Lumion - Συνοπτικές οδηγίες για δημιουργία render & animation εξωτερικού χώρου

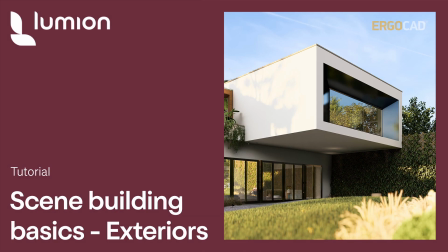[0:20]
Καλώς ήρθατε σε ένα ακόμη tutorial για το Lumion.
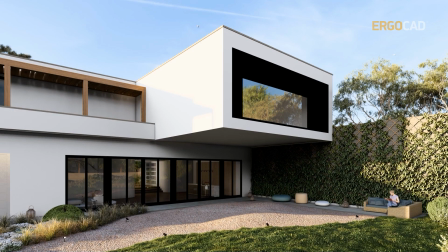[0:23]
Σε αυτό το βίντεο θα σας δείξουμε μερικές γρήγορες πρακτικές και συμβουλές για την παραγωγή εξωτερικών σκηνών στο Lumion.
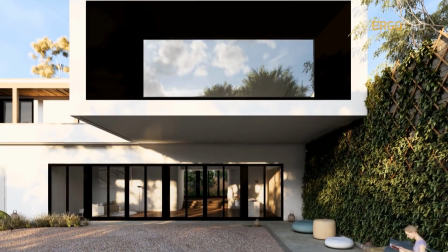[0:31]
Η επικοινωνία της τελικής μορφής του έργου που σχεδιάζετε με τον πελάτη σας είναι ζωτικής σημασίας, αλλά μπορεί να είναι δύσκολο μερικές φορές.
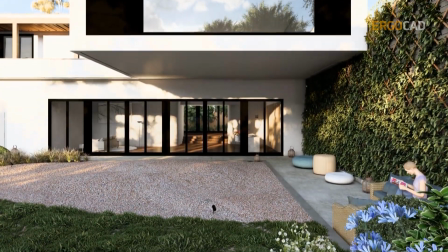[0:39]
Για το λόγο αυτό, χρειάζεται να βρείτε τη σωστή οπτική που σας βοηθά να το κάνετε αυτό.
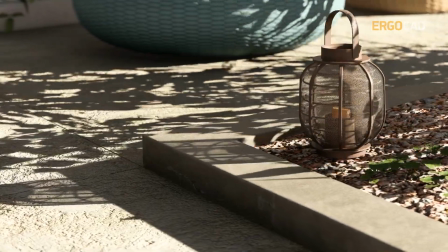[0:43]
Ευτυχώς, το Lumion περιέχει όλα τα εργαλεία που θα χρειαστείτε για να απεικονίσετε τις καλύτερες πτυχές των σχεδίων σας.
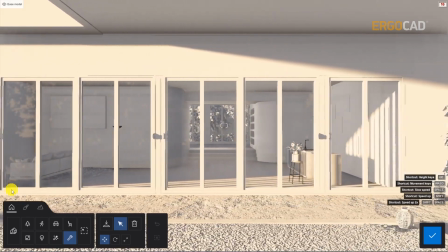[0:52]
Στο tutorial αυτό θα δούμε πώς να δημιουργήσετε ένα συναρπαστικό animation για να προβάλλετε αυτές τις ιδέες.
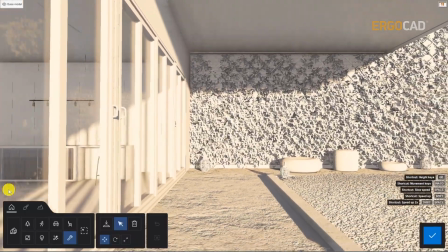[1:00]
Θα χρησιμοποιήσουμε το μοντέλο αυτό για την παρουσίαση.
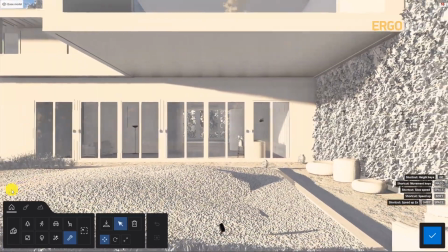[1:03]
Μπορείτε να ανοίξετε και εσείς το ίδιο αρχείο ή κάποιο παρόμοιο και να ακολουθήσετε τα βήματα μαζί μας.
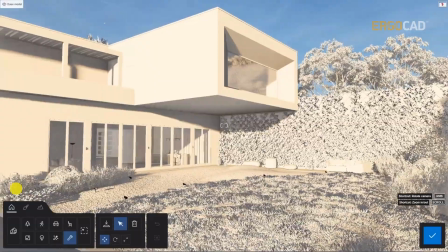[1:09]
Έχουμε ήδη μερικά φυτά και κάποια έπιπλα στη θέση τους, αλλά ας πάμε τα πράγματα ένα βήμα παραπέρα.
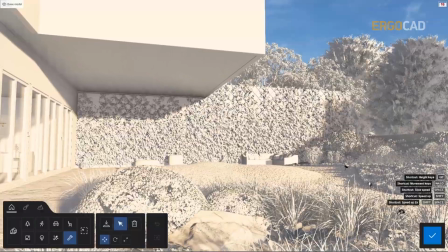[1:15]
Στο παράδειγμα αυτό, θεωρούμε ότι το κτίριό μας βρίσκεται σε μια πυκνοκατοικημένη αστική περιοχή και θέλουμε να
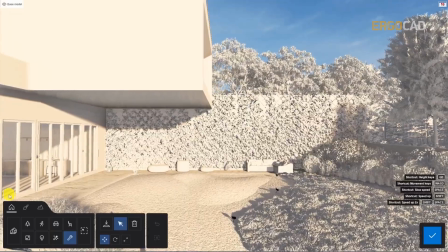[1:22]
δείξουμε στο πελάτη μας ότι ο πίσω κήπος είναι μια όαση γαλήνης και ησυχίας, μακριά από τον θόρυβο του δρόμου.
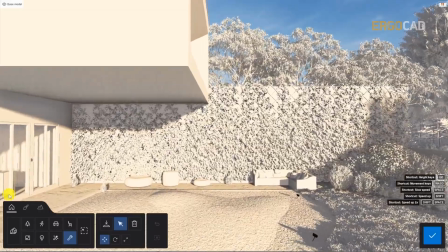[1:29]
Έχουμε το κτίριο, τώρα πρέπει να φτιάξουμε λίγη ατμόσφαιρα. Ας ξεκινήσουμε.
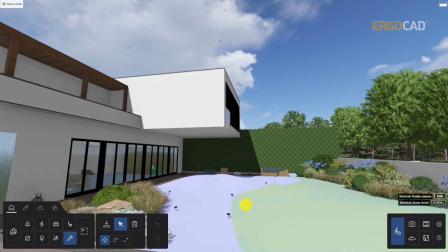[1:34]
Ένας χώρος είναι τόσο συναρπαστικός όσο και οι ιδιότητες που συγκεντρώνει.
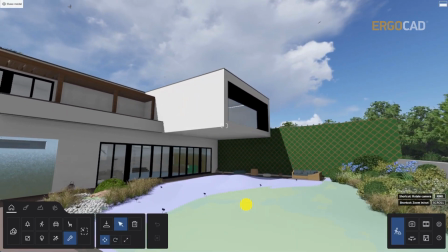[1:38]
Εκτός από τη χρήση διαφορετικών γωνιών κάμερας για τον καθαρισμό των κύριων σημείων θέασης,
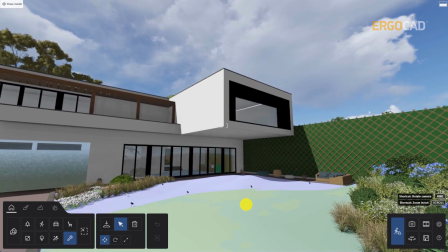[1:43]
μπορούμε να χρησιμοποιήσουμε υλικά, φώτα και ήχους για να βοηθήσουμε να μεταφέρουμε μια συγκεκριμένη διάθεση. Θέλουμε να βεβαιωθούμε ότι αποτυπώνουμε και βελτιώνουμε τις ιδιότητες του σχεδιασμού μας.
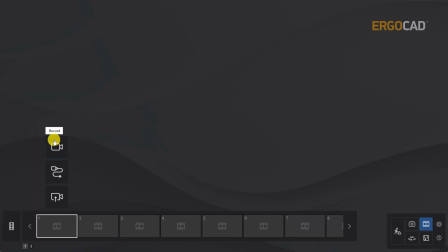[1:54]
Ας περάσουμε στη λειτουργία ταινίας και να δημιουργήσουμε ένα κλιπ.
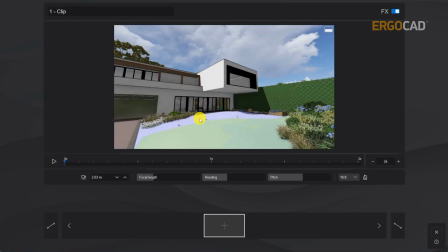[1:57]
Η κίνηση που αναζητούμε πρέπει να είναι λεπτή και γαλήνια, χωρίς γρήγορα κοψίματα ή ξαφνικές κινήσεις.
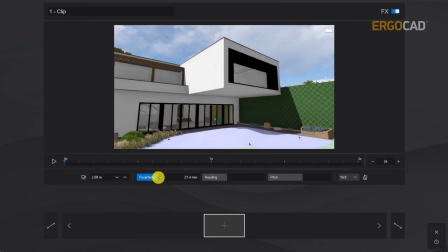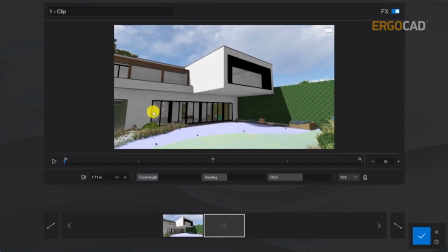[2:14]
Μπορούμε να πλοηγηθούμε στο χώρο που θέλουμε να δείξουμε και να καταγράψουμε το σημείο εκκίνησης για την κάμερα.
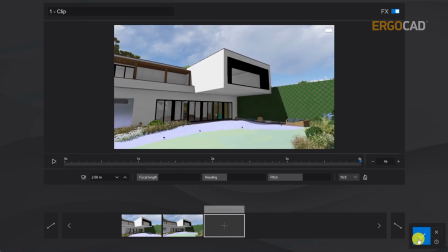[2:20]
Τώρα θα προσαρμόσουμε λίγο την εστιακή απόσταση για να βεβαιωθούμε ότι έχουμε καλό καδράρισμα και μετά θα κρατήσουμε την κάμερα ευθεία και σταθερή.
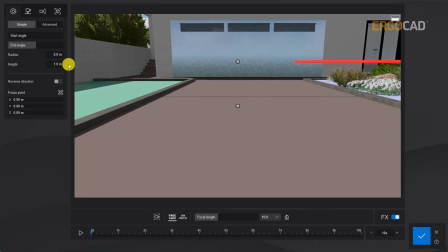[2:29]
Να αναφέρουμε ένα γρήγορο tip. Μπορείτε να χρησιμοποιήσετε τα πλήκτρα W και S για να μετακινήσετε την κάμερα προς τα εμπρός και προς τα πίσω.
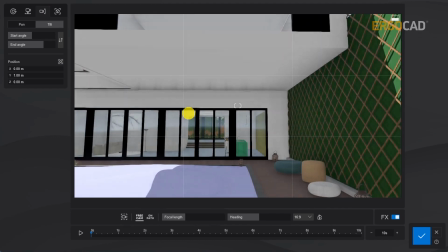[2:36]
Ας το ονομάσουμε αυτό το καθοριστικό μας πλάνο. Αυτό θα δημιουργήσει το σκηνικό και θα αρχίσει να μεταδίδει τη διάθεση που ψάχνουμε.
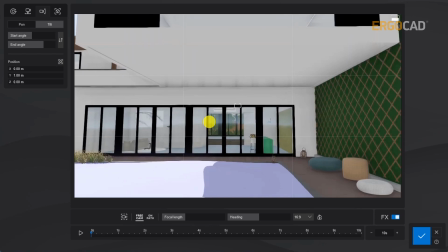[2:43]
Για τη δεύτερη λήψη μας, θα καλύψουμε μια διαφορετική περιοχή της βεράντας, κάτω από τον πρόβολο.
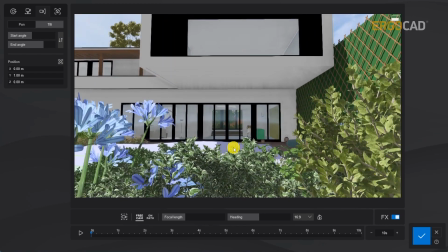[2:49]
Αυτό που θα κάνουμε είναι να μετατρέψουμε σε κλίση που φαίνεται από την κορυφή του κτηρίου, να ολισθαίνει και να βλέπει προς το εσωτερικό.
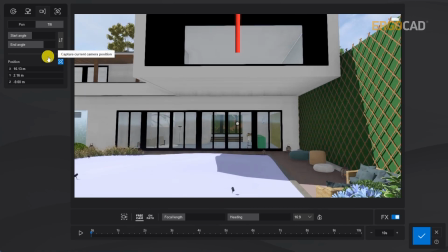[2:57]
Και για αυτό μπορούμε να χρησιμοποιήσουμε τις προεπιλογές της κάμερας. Εισάγουμε νέο κλιπ, τις προεπιλογές κάμερας, τοποθετούμε την κάμερα στο σωστό σημείο και προσαρμόζουμε τις γωνίες.
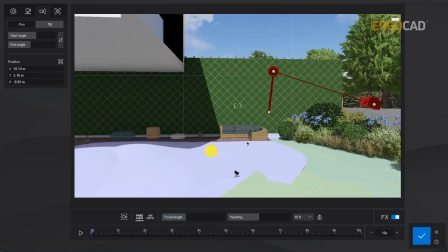[3:08]
Για να βεβαιωθούμε ότι η κίνηση δεν είναι πολύ γρήγορη, μπορούμε να βάλουμε το κλιπ να παίξει.
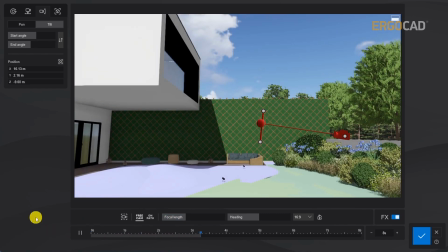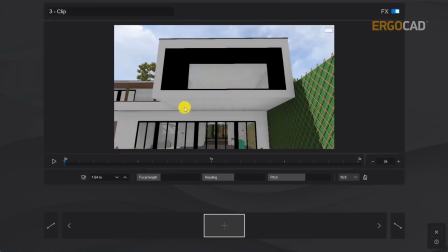[3:19]
Πράγματι, αυτό δείχνει τέλειο. Και για την τελική μας θέση κάμερας, θα πάμε με κοντινό πλάνο, που δίνει έμφαση στην ποιότητα των υλικών που χρησιμοποιούμε.
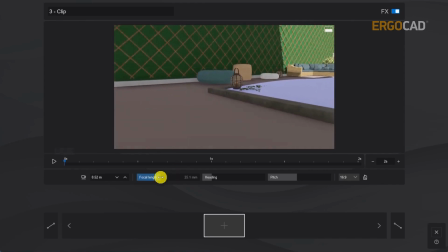[3:28]
Θα χρησιμοποιήσουμε υψηλή εστιακή απόσταση, καθώς αυτό θα μας δώσει μια καθαρή και μη παραμορφωμένη προοπτική.
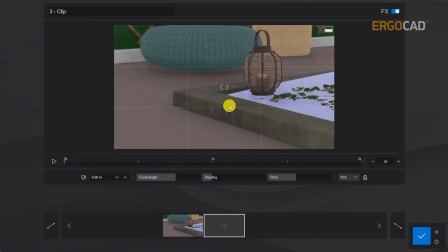[3:35]
Μπορούμε επίσης να το συνδυάσουμε και με μια ωραία κίνηση σκιάς ως σύντομο timelapse.
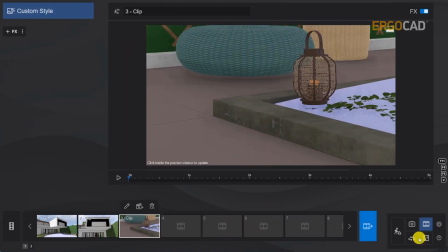[3:40]
Οι γωνίες μας είναι έτοιμες, οπότε τώρα είναι ώρα να προσθέσουμε κάποιο περιεχόμενο.
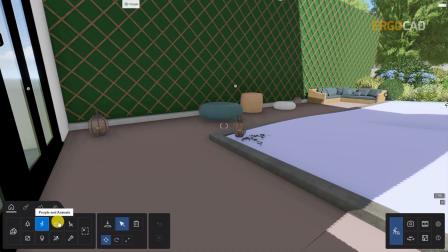[3:45]
Ας έχουμε κατά νου ότι οι δραστηριότητες που δείχνουμε στην εικόνα θα ορίσουν τη διάθεση. Έτσι, θα λέγαμε, ένας ήρεμος κήπος συνδυάζεται με ένα ανάλαφρο διάβασμα.
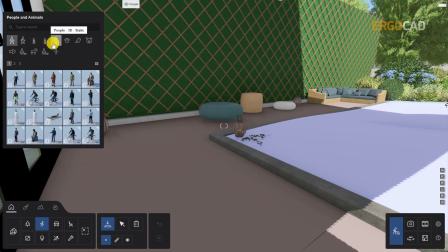[3:54]
Θα διαλέξουμε ένα μοντέλο από τη βιβλιοθήκη του Lumion για να καθορίσουμε τη σκηνή. Το Lumion έχει εκατοντάδες στατικά και κινούμενες φιγούρες που μπορούμε να τοποθετήσουμε σε μια σκηνή.
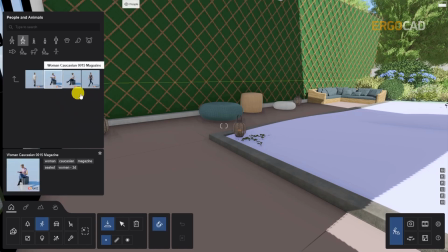[4:03]
Αλλά αφού πρόκειται να δημιουργήσουμε εδώ ένα μικρό κλιπ ταινίας, γιατί να μην επιλέξουμε ένα κινούμενο? Αυτή η κυρία φαίνεται να διασκεδάζει. Πράγματι, αυτό φαίνεται να ταιριάζει απόλυτα.
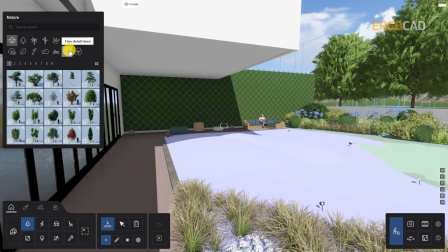[4:14]
Μπορούμε να ολοκληρώσουμε τη σκηνή μας με λίγη διακόσμηση, οπότε ας βελτιώσουμε το φόντο μας με λίγα δέντρα.